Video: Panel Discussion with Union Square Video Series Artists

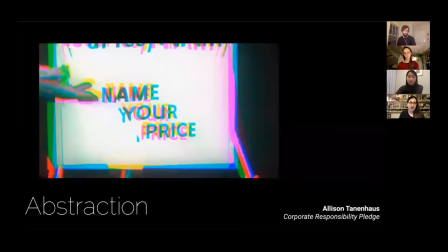For this piece, I grabbed a lot of public domain footage, mostly like mid-century,
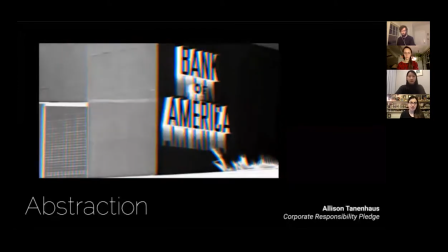looked up stuff like capitalism and banking and shopping, and tried to kind of contrast
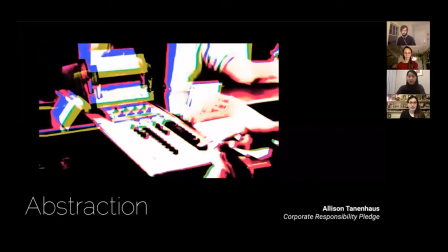like the, I think, sort of earnest optimism of that time about like the future of commerce and
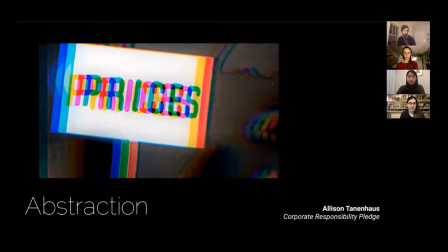technology, and then applied a ton of my glitchy effects to kind of bring a little bit of a
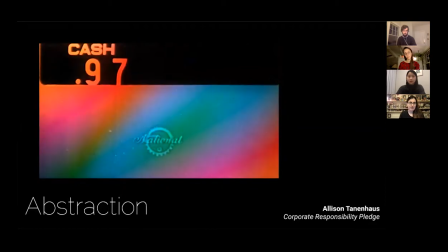kind of, in a weird way, a sinister quality, even though it's all very colorful, but at the same time,
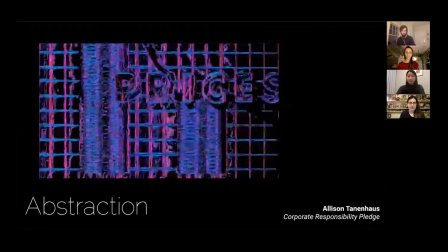sort of tongue-in-cheek, sort of this, like, my love of kitsch
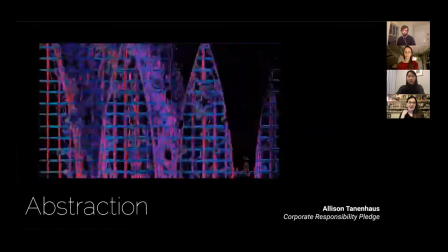graphics and charts. So kind of just, like, embracing
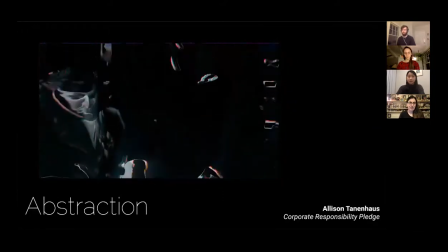the energy and the optimism of that time with kind of, like, a wry look at, like, how it's all transpired.
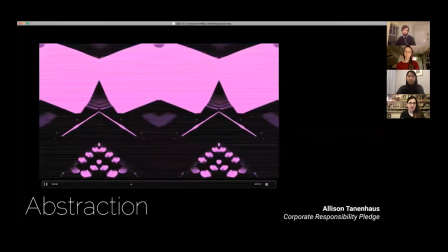And there's different sections, and this part is kind of like the office kind of industrial section.
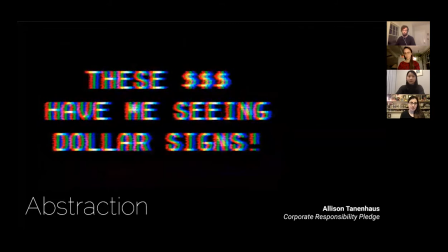Then there's some stuff that's like more ecological, environmental, and then it kind of by the end gets like sort of more like nuclear.
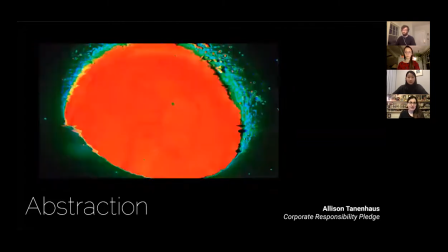So that's what's going on here is, and there was a clip that we just saw, the
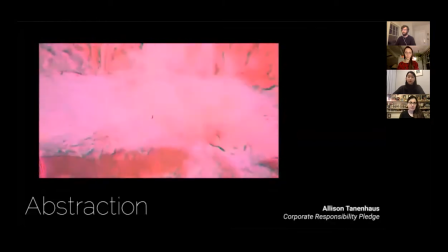these dollar signs have me seeing dollar signs is some word art that I made that's kind of harkens to my
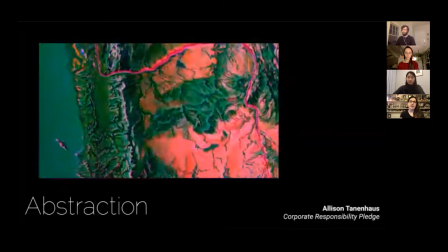very first kind of glitch and experimental works with typography.
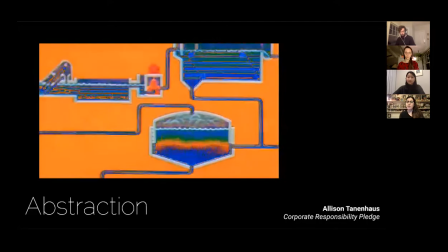So I snuck that in there, but most of the other clips in here are legit antiques.
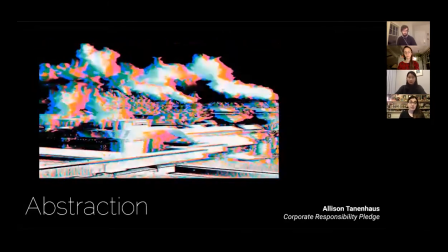But I sort of wanted to play around with injecting some of my own voice in addition to manipulating found footage.
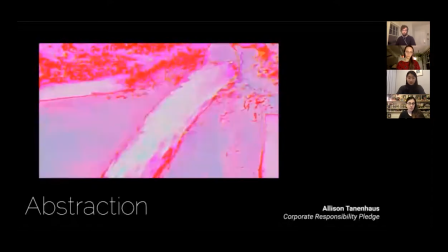And then, of course, the way that it's edited together, if you watch the full video with the sound, it brings another dimension,
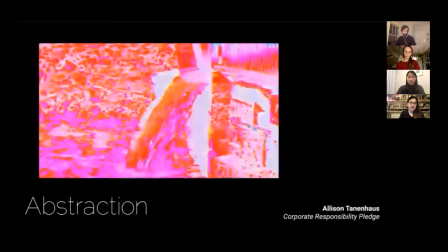but it totally works as a projection because it's even more so maybe because it's just like all that more
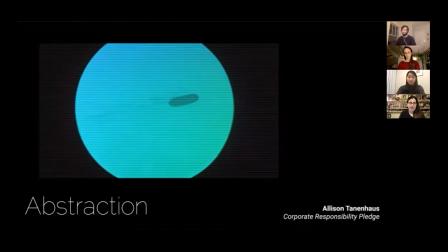disorienting and just like overpowering,
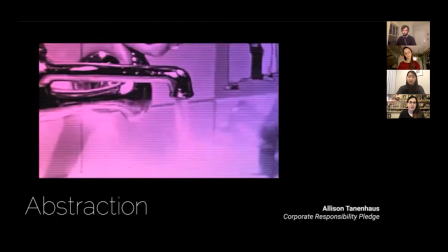and it's seemingly without the, I kind of like how without an explanation,
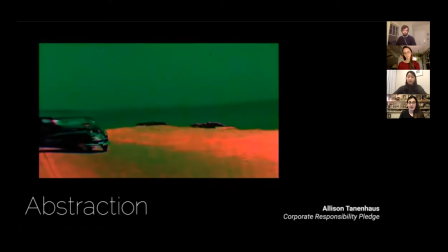you still get it, but it's maybe not as hitting you over the head, but like, that's okay.
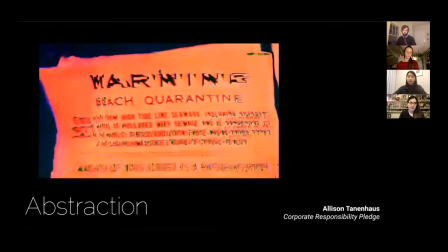Cause we didn't want to be too preachy about it. It's sort of more about like the gestalt and just absorbing it in your own way.
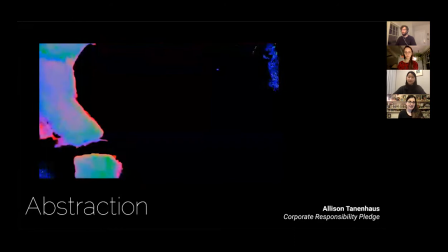So yeah, this is the kind of acid tinged beach pollution time.
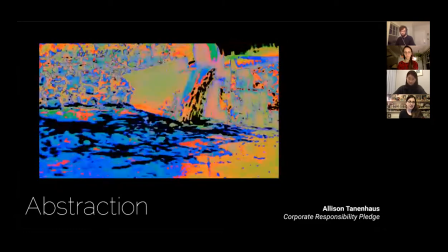And actually in a lot of this is actually like, it looks like it's oil, but this is all footage of water.
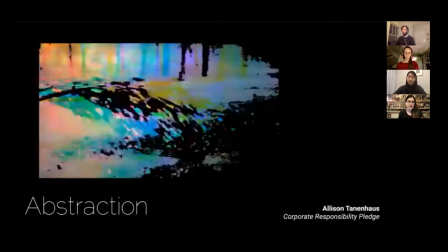So I just applied a bunch of effects to kind of even the more benign elements, though this is oil,
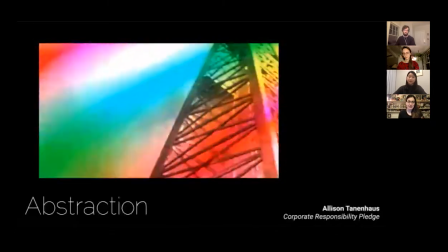even the more benign elements, I was sort of able to give this tinge of
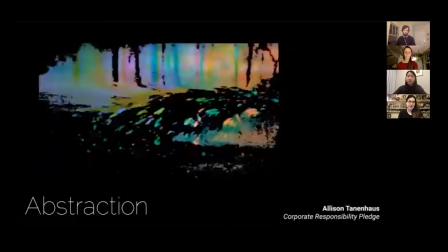unease. Well, maybe not a tinge, maybe it's over the top, but that's okay.
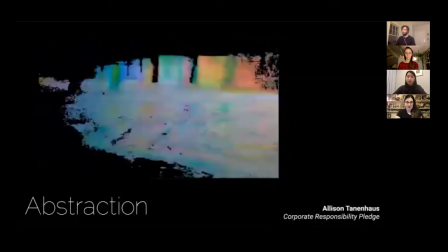That's how I like making my art, is kind of over the top.
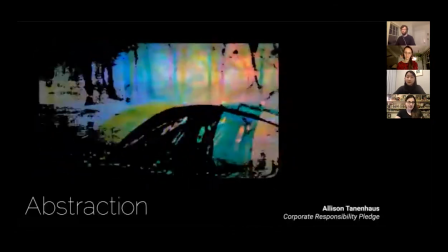So we went back and forth and sort of figured out the sections, and he had some really good feedback.
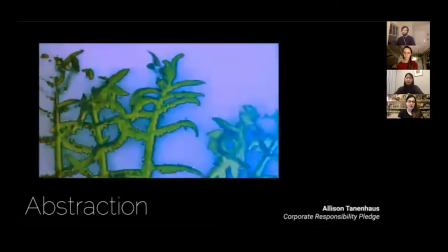And I mean, I can talk more about collaborations maybe later on,
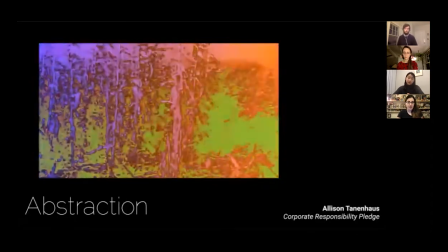but that's definitely like a key part of my practice, is teaming up with different disciplines,
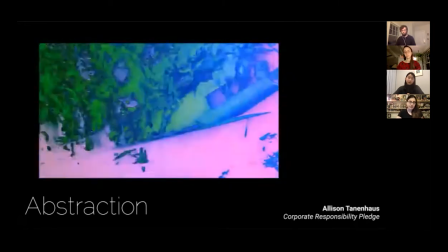different artists who give me inspiration, opportunities, and just kind of like push me to think in new ways and try new techniques.
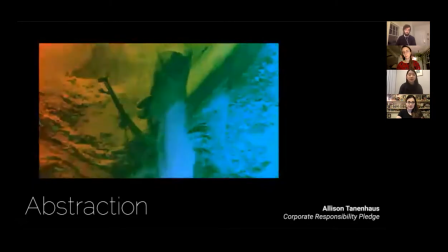Mm-hmm. Yeah.
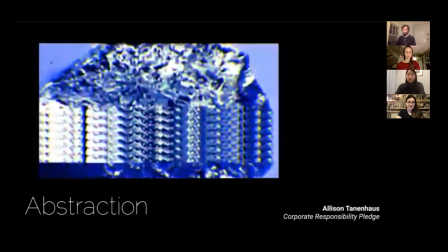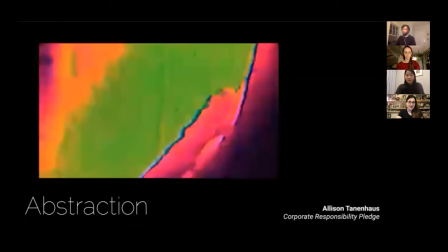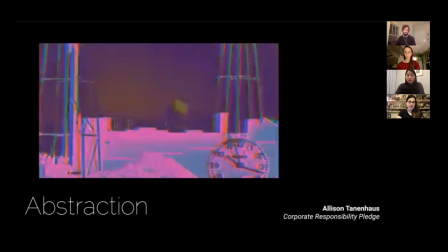See, I don't think there's any clip in here that I have not messed up in some way intentionally.
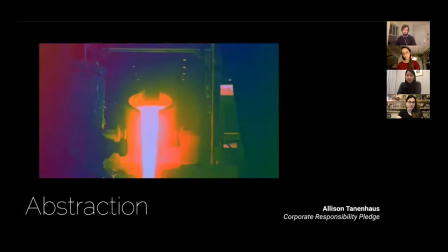I'm like, wow, this all looks really weird. It's like, oh yeah, that's what my art looks like.
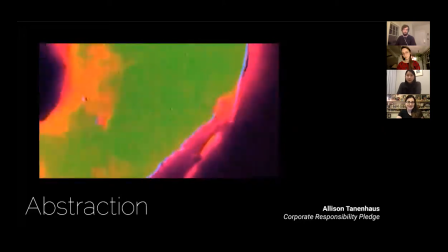So